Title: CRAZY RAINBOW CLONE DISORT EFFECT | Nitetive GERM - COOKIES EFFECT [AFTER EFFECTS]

And the reason I keyframe the brightness like that is because we're actually going to go to transform here and scale,
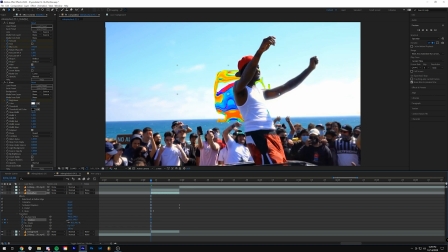4:21 and I'm going to have it scale and position keyframed. I'm just going to hide the effect behind Germ here, so we can just move it kind of right there and then go 2 frames and then reset both of them.
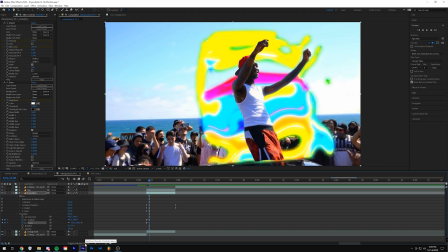4:37 And then we're going to go to toggle switches and modes until you see this tab right here, and what that's going to do is just add motion blur, so it's gonna blur from behind, and that way it kind of explodes like that. I think we're going to go actually like 4 frames for this,
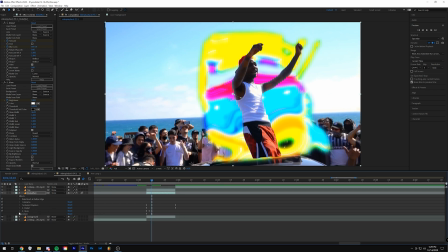4:55 and then just because we went 4 frames, I'm going to keyframe the glow like that as well, and then going through and trying my best to remember to easy ease all these so you can kind of see it just like explodes back there. I think we need the glow to be a little bit more aggressive. Yeah, we could just make the width of the glow.
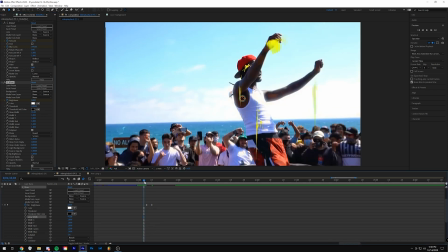5:11 You don't actually have to keyframe anything, but just the width of the glow a little bit more.
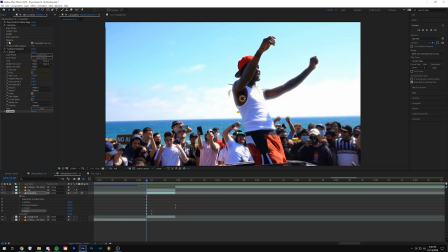5:14 And then I'm going to go to Colorama, and I'm actually going to do the input phase and then just keyframe it. Maybe something a little bit over 360 throughout the whole thing. So what that's going to do is just going to have the colors changing in the background. It just adds a little bit more of a dynamic to it. And already like that, it's looking like a pretty cool effect.
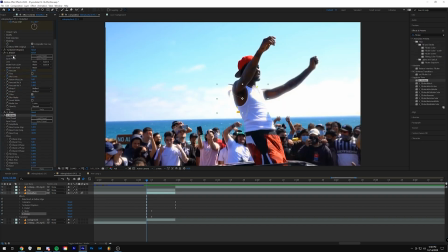5:33 What we can do is just slap some flicker on it. It's another Sapphire plugin. If you don't have it, I'd recommend it. And we can do something like amplitude 0.5. And then I'm going to keyframe the random frequency.
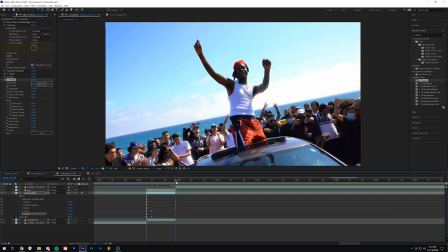5:45 So at the beginning, it's kind of slow, like something like 8. And then at the end, it gets to 30.
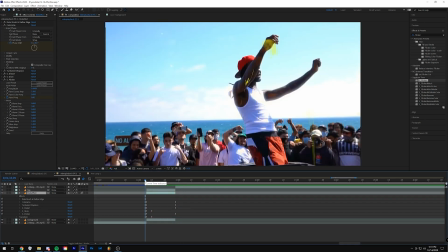5:48 So what that's going to look like is it's just going to start flickering a little bit more towards the end. And then I think I'm going to actually move the amplitude up to something like 1, and then the luma amplitude something like 0.5. The luma affects how bright and dark it gets, and the amplitude itself just affects how much it does.
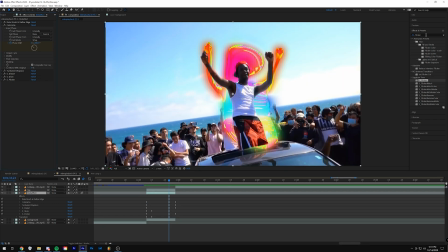6:07 So that's looking pretty cool.
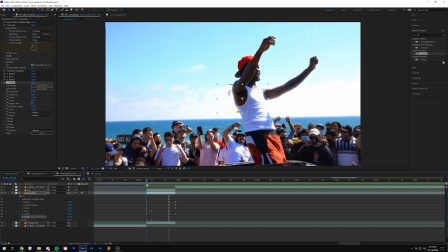6:08 I think another plugin we could add on is Sapphire Shake, and then I'm going to go ahead and see what that looks like right off the bat. That looks pretty cool, but I want the amplitude to be like crazy. Like I want it to be something like maybe like something like 4. See what that looks like. Okay, maybe I lied a little bit too much.
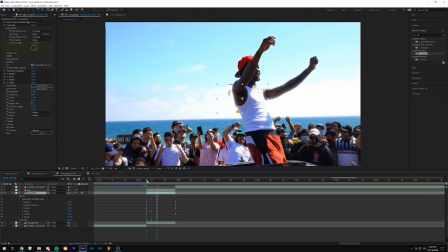6:28 Something like 2.5. Then I'm going to have the frequency bring it down a little bit, maybe something like 5. Actually, I'm going to keyframe the frequency, something like 3, and then maybe towards the end.
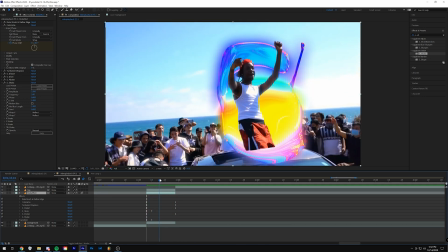6:41 And I'm liking the way that looks. It just kind of moves around a little bit more, so there's just a little bit more movement going on.
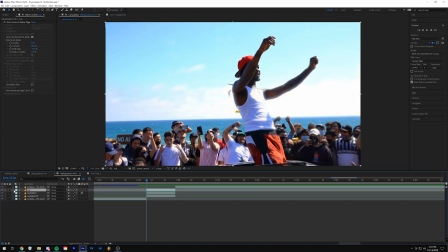6:46 And then what I'm going to do is just add some effects to the top layer real quick before we go ahead and duplicate it a bunch of times. So we can add some glow to it as well. Sapphire glow, maybe something like 1. We're going to keyframe it 4 frames in because remember we had that blob finally pop up after 4 frames.
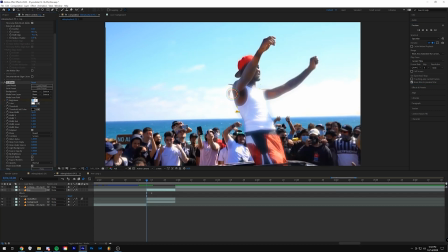7:01 So I'm going to keyframe it there so it kind of hits with that. And then I'm going to go to 0. I think I'm just going to leave it at 1 the whole entire time.
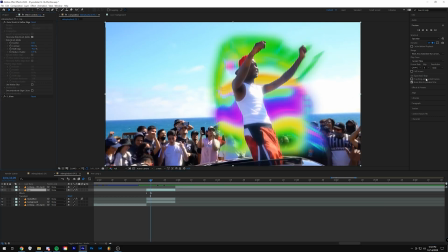7:07 And then I'm going to add some flicker to it as well.
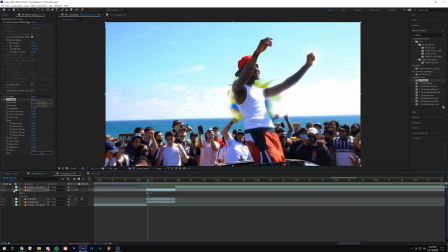7:14 And it doesn't do too much, but it's just something extra that makes the effect look a little bit better. And then we can go ahead and duplicate the top layer. And then I'm going to rename it to something like Clone 1, because this is going to be where the guys come out to the side. And then again, going 4 frames in, 1, 2, 3, 4. And then I'm going to drag it so it cuts at the 4th frame.
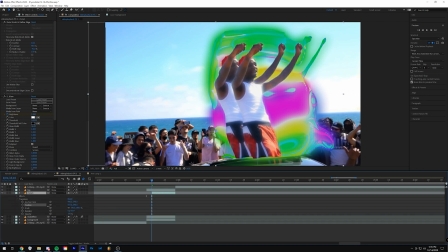7:34 And then go to Transform and drag it to the side a little bit. And then I'm going to make sure I have the motion blur selected for these. And then you can just drag it however you want. I'm just going to drag it. Something like that looks good to me.
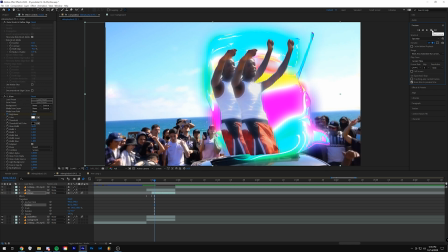7:47 And then we can go ahead and go 1, 2 frames in. Duplicate it. And then I'm just going to stay selected on the frame that's already open because it doesn't really matter. It's going to be named Clone 1, but it's just going to be the further out one. And then we can go ahead and just drag it out like we did the last one.
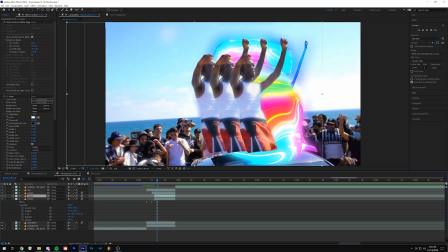8:05 And then go 2 frames, 1, 2. And we can duplicate it again. Drag again. You can do this as many times as you want. 1, 2, boom, boom, boom. And I think we'll do one more clone. So we can go ahead and duplicate that layer. Go 2 frames in, 1, 2.
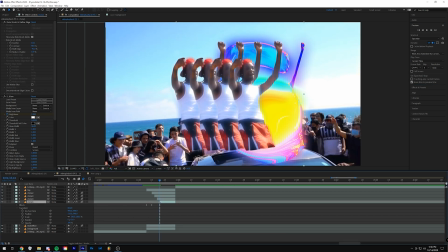8:21 Drag it that way.
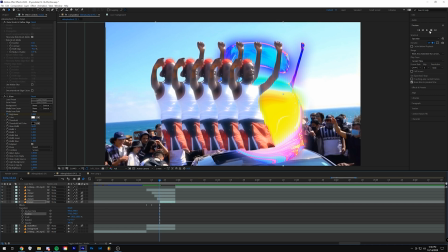8:22 And then drag the position back out. And then once it gets here, I'm going to go 1, 2, 3, 4 frames and keyframe the position.
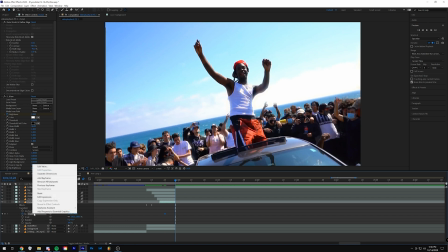8:30 And then go all the way to the end and reset it. And then we're going to hover over this keyframe again.
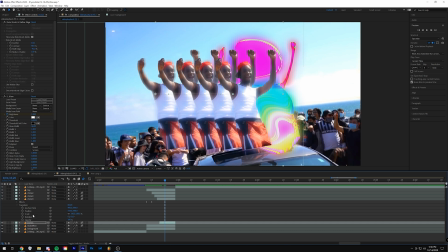8:35 And then do the same exact thing for all of these clones. And actually, before I do that, I'm just going to ease these. So just make sure you're on that same keyframe that starts when it starts going back, and then reset it.
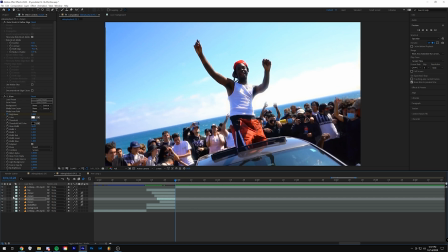8:52 I guess you can push F9 for a shortcut. I did not know that.
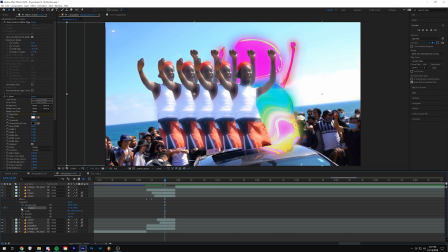8:56 I'm going to transform again, lining up that first keyframe so when it starts going back, and then keyframing it in, and then resetting it, lining up that keyframe again. This is the last one. And then clicking reset.
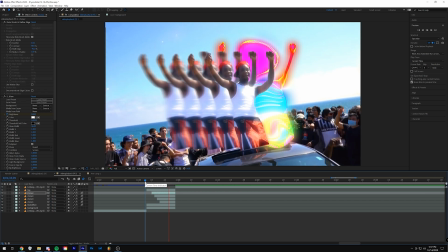9:13 And then you can see the clones all pop up and then they slide back in. And then you can add any effects you want to these clones.
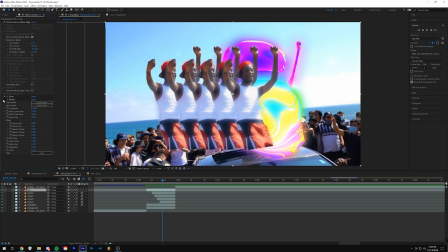9:26 Since we duplicated it, once we added the flicker and glow, all the clones will actually have that. So that's pretty cool. And then also just make sure you have the motion blur selected. So then when they slide back in, it kind of like blurs.
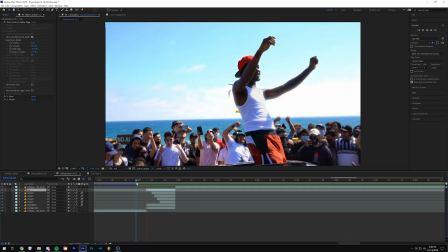9:40 And then I think that's looking pretty good.
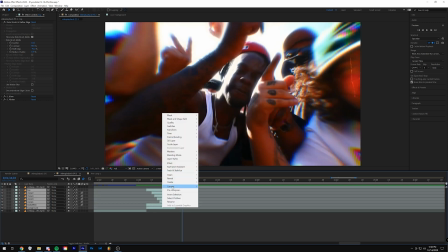9:42 What we can go ahead and do is actually shift click all of these and then pre-compose it so we can add some effects to the overall layer.
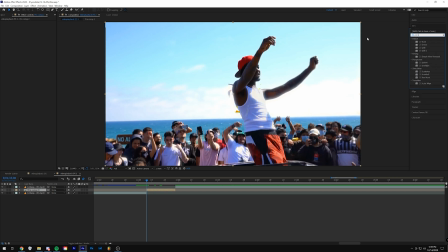9:50 And the first thing I'm going to do is add CC scale wipe, just something I added, and I'm going to make it come from the right hand side. So we're going to type it 90 and then choose the center somewhere like on your subject, and then you can stretch.
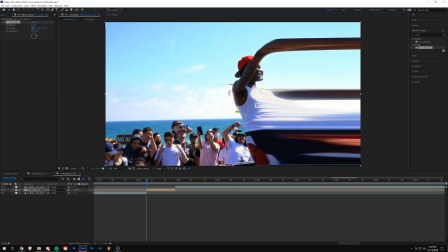10:03 I'm actually going to move the center somewhere a little bit more, and play with the stretch. And then remember those first four keyframes,
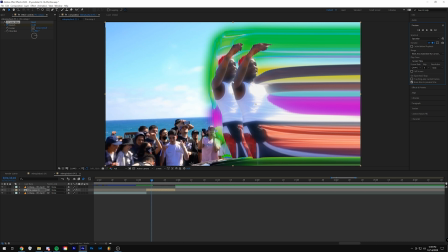10:13 1, 2, 3, 4. So that's when the original effect's gonna start taking place, so then we can reset it.
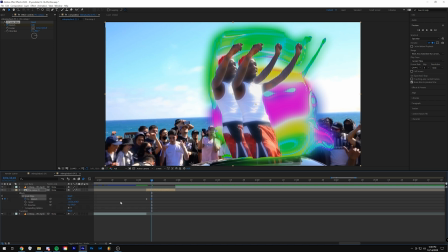10:17 And then I'm gonna go to the effects, and again, using the Easy Ease shortcut, F9.
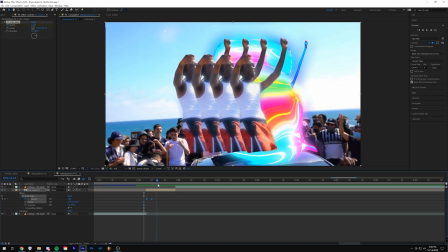10:24 I just like the way that the scale wipe goes in and then the clones start popping out. It kind of just like transitions a little bit easier.
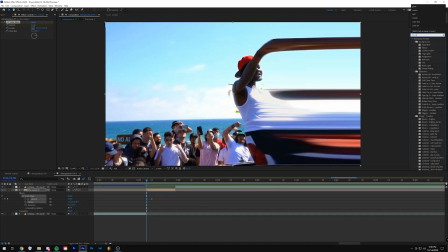10:31 And then we could just start slapping some effects on it, because I feel like that's kind of what Nitetive does. He definitely has a set amount or a set of effects that he adds.
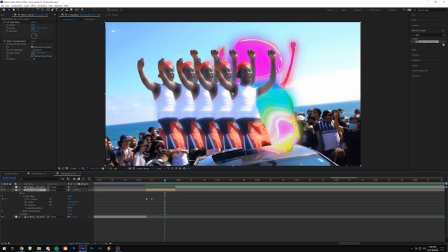10:42 And then I'm going to choose a frame, like something right here, right where the last frame before the clones start going in. And then I'm going to drag optic compensation on and drag that in a lot.
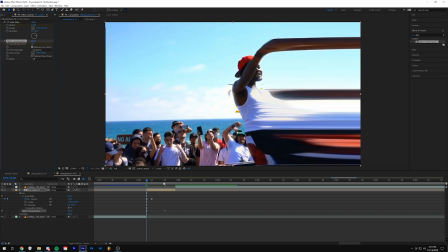10:54 Keyframe it there, reset it at 0, and then reset it at 0 here.
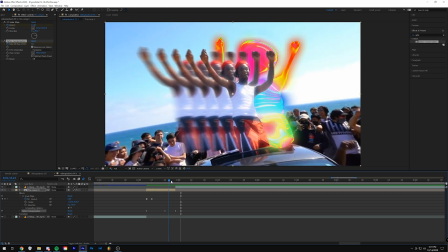10:59 So it kind of has that bounce, because we're going to eventually zoom in and stuff. That's already looking pretty good with the bounce.
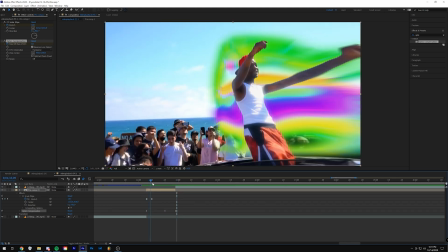11:04 It just adds a little bit something extra to it. I think I'm going to add some chromatic aberrations on.
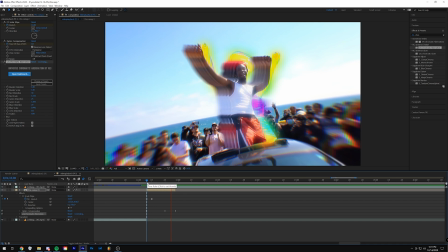11:09 That's universe as well. I'm just going to leave that default. I like the way that looks. It just adds a little bit of blur and color separation.
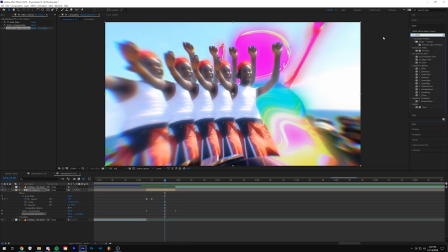11:15 And I think I'm going to add some glow, sapphire glow again.
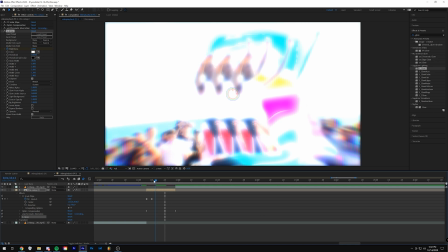11:19 And then we're going to keyframe the brightness at this keyframe, the keyframe where the peak of the bounces, and then we can go to something like 0 here,
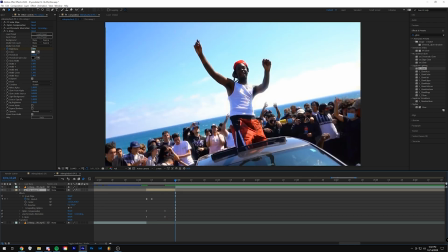11:28 and then 0 at the end as well, going to the keyframes and easy easing them.
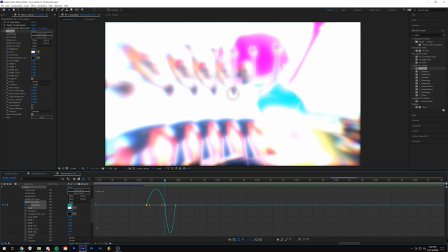11:35 Now this is probably where you want to actually go to the graph editor. I know I said I wasn't going to do it for the tutorial, but I really want the glow to kind of like hit
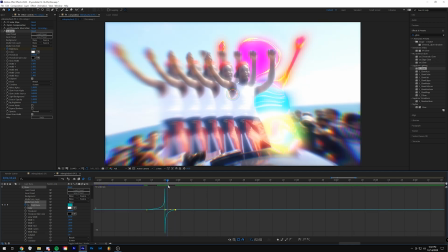11:47 just for like a frame. Like it's really intense for like a frame. So something like that.
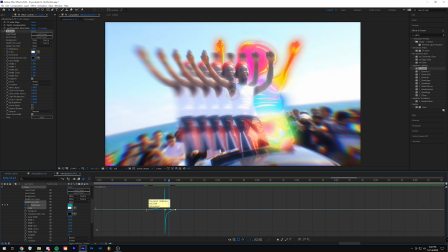11:51 I just made the keyframes closer by dragging this these lines here.
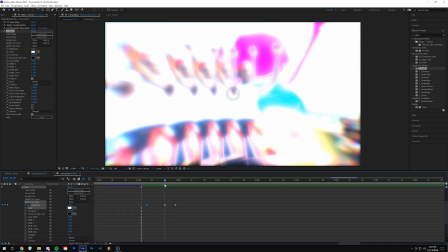11:56 This is more of like a flash. And then maybe I'm just gonna change the color to something like a light blue.
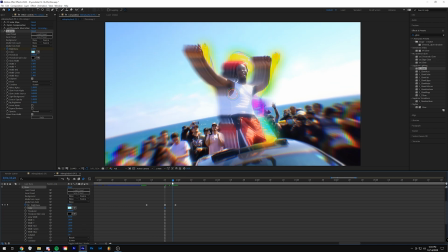12:02 It's still pretty white, but just adds a little bit of that color from like the sky and the ocean in the background. I like the way that looks.
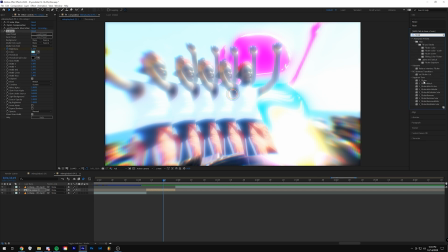12:10 We can go and add some flicker just onto this overall clip as well.
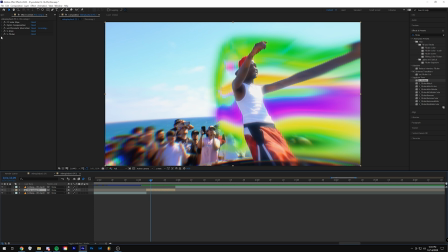12:15 And I think I'm just gonna turn down the random frequency, maybe something like 15.
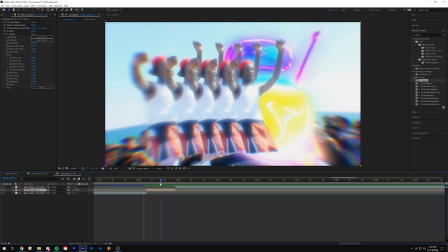12:19 And then we're going to find that one frame where the clones start going back in that we keyframed everything on.
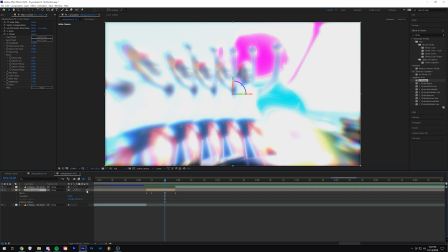12:25 And then we can make this layer a 3D layer and add motion blur.